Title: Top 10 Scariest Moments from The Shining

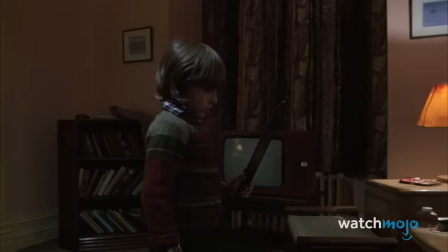0:01 This video was made in partnership with Newbie, who are just as obsessed with movies as we are.
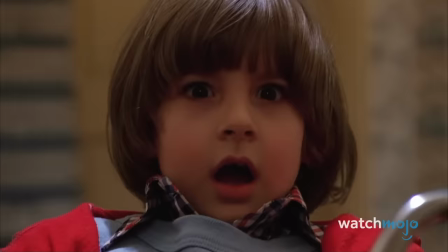0:07 Stephen King might not be a fan, but horror enthusiasts consider it a classic, and a terrifying one at that.
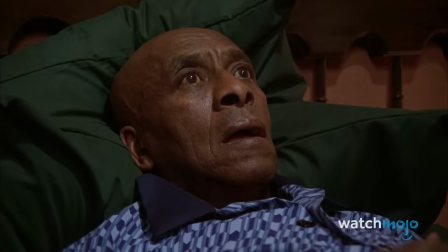0:13 Welcome to WatchMojo, and today we're counting down our picks for the top 10 scariest moments from The Shining.
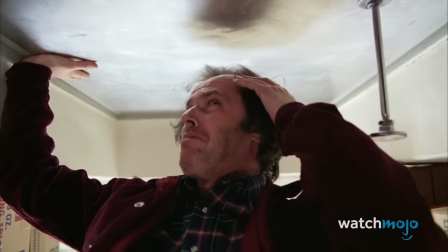0:20 For this list, we're revisiting Stanley Kubrick's groundbreaking 1980 adaptation of the Stephen King novel of the same name,
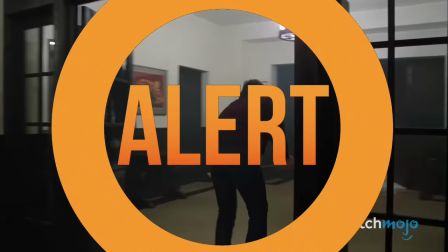0:26 highlighting some of the most iconic scary moments in the film. As is to be expected, a spoiler alert is now in effect.
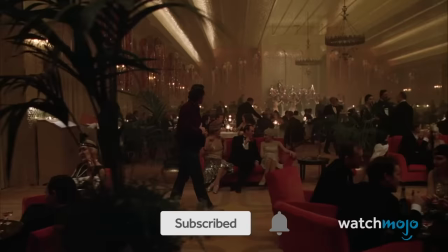0:33 Number 10. The Gold Room
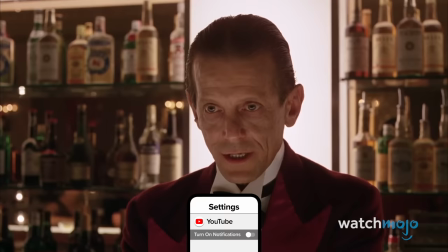0:39 Far too many horror films rely on jump scares and other cheap tactics to elicit a response from audiences.
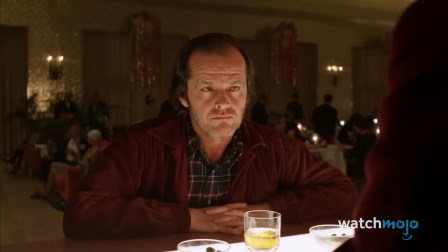0:45 And that's what makes this scene so remarkable. There's nothing inherently scary about it.
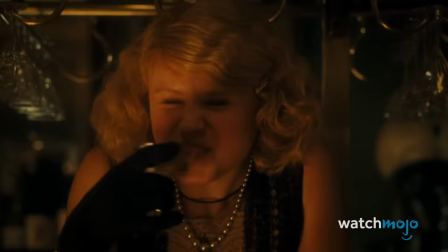0:54 In a different film, everything about this exchange could be taken at face value. Heck, it could have been a pleasant time travel trip into the past in the vein of Midnight in Paris.
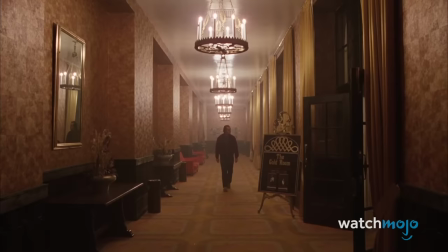1:03 But we know that the Overlook Hotel is empty, and that Jack is most certainly not time traveling.
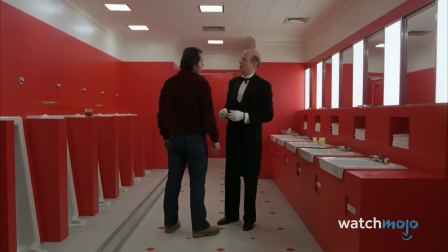1:08 At least, not in the traditional sense. Jack is clearly losing his mind, and that makes this entire sequence deeply unnerving.
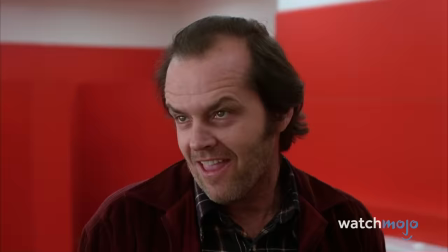1:16 Especially the ominous bathroom exchange with Mr. Grady.
It's his mother.
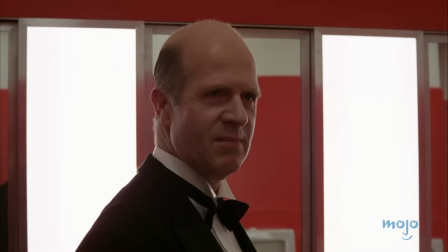1:25 She interferes. Perhaps they need a good talking to, if you don't mind my saying so.
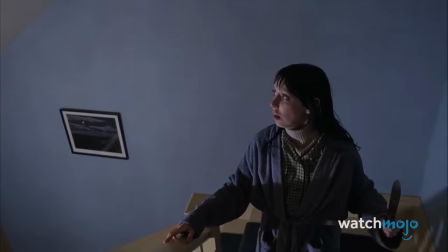1:39 Number 9. The Bear Costume Jack might be the one losing grip on reality, but he's not the only member of his family seeing things.
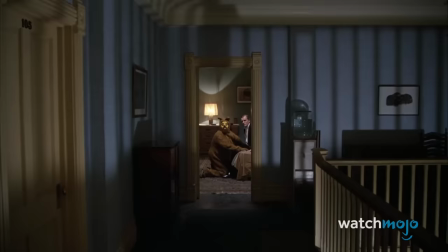1:47 As she flees from her husband's violent rage, Wendy spots, much to her shock, someone in a creepy bear costume with a man in a suit.
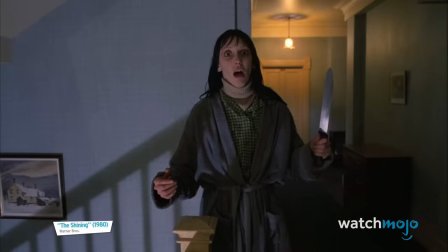It catches the viewer off guard just as much as it does Wendy, but it's their blank stares and silence that really imbue the moment with a sense of dread. As with much of the film, people have been debating the significance of the scene for decades.
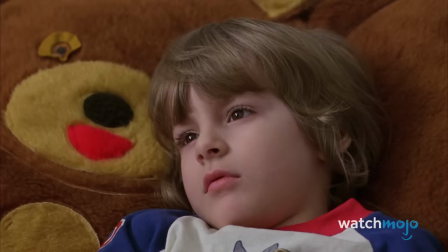2:14 All we know for certain is it's totally unexpected, and due to a number of visual connections to Danny earlier in the film, it makes your skin crawl.
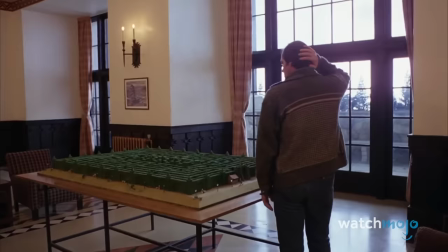2:22 Do you remember when you were brushing your teeth? Yes.
Number 8.
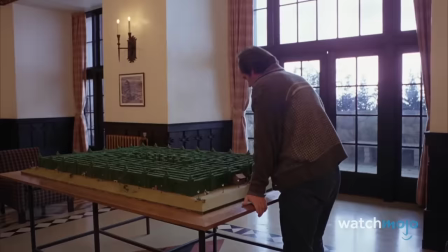2:27 The Hedge Maze As film scholars have pointed out, the Overlook Hotel is an incredibly disorienting place.
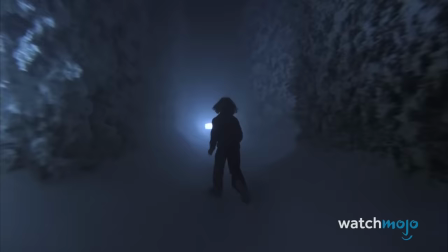2:33 The physical layout of the hotel fundamentally makes no sense. It's spatially impossible.
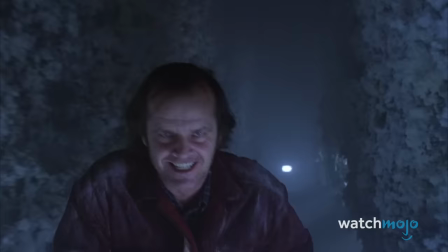2:39 And taking this disorientation to its most literal extreme is the hedge maze outside the hotel, where Jack attempts to kill his son.
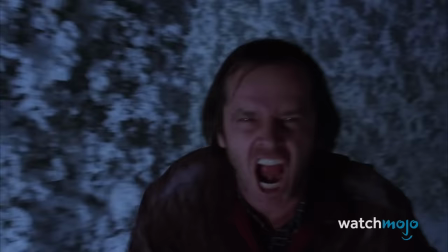2:46 Danny!
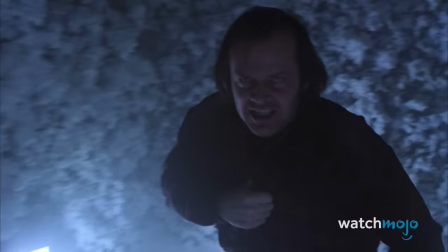2:53 The scene is incredibly dark and foggy, and the spotlights scattered throughout the maze only serve to highlight Danny's small,
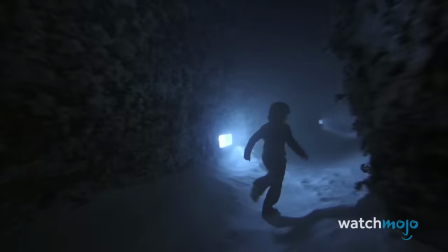3:00 fragile frame and silhouette as he runs for his life. The tracking shot heightens the anxiety and makes the viewer feel utterly lost in the labyrinth.
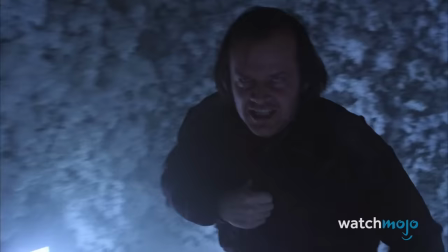3:08 By contrast, we see Jack head on, so that his terrifying screams are directed right at us.
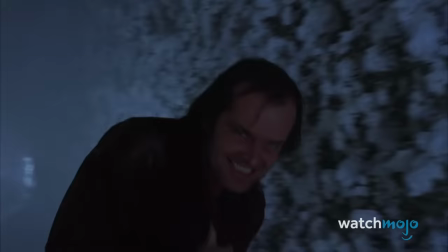3:14 You can't get away!
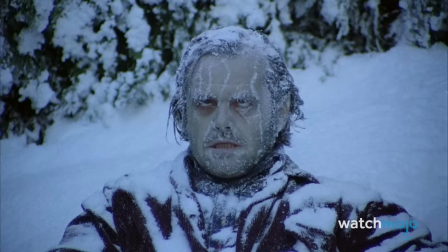3:21 I'm right behind you!
It's an incredibly effective sequence, one that come morning ends with a horrific sight.
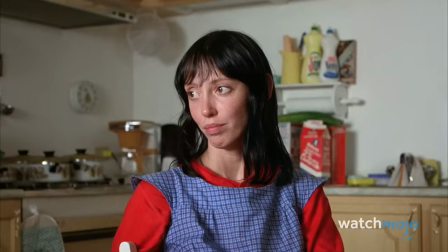3:33 Number 7. Red Rum Jack might be this film's villain, but Danny, for all his cuteness, can give off some serious creepy little kid vibes.
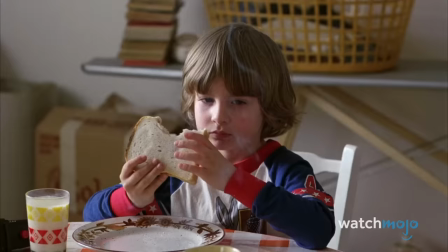3:42 What about Tony? He's looking forward to the hotel, I bet. I ain't meant to do it!
Often channeling his imaginary friend Tony, Danny seems to become increasingly unhinged as the film progresses.
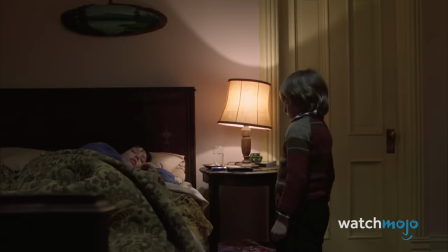3:54 But at no point is he scarier than in this scene. Repeating the word Red Rom in his croaky Tony voice, Danny picks up a knife from the bedside table.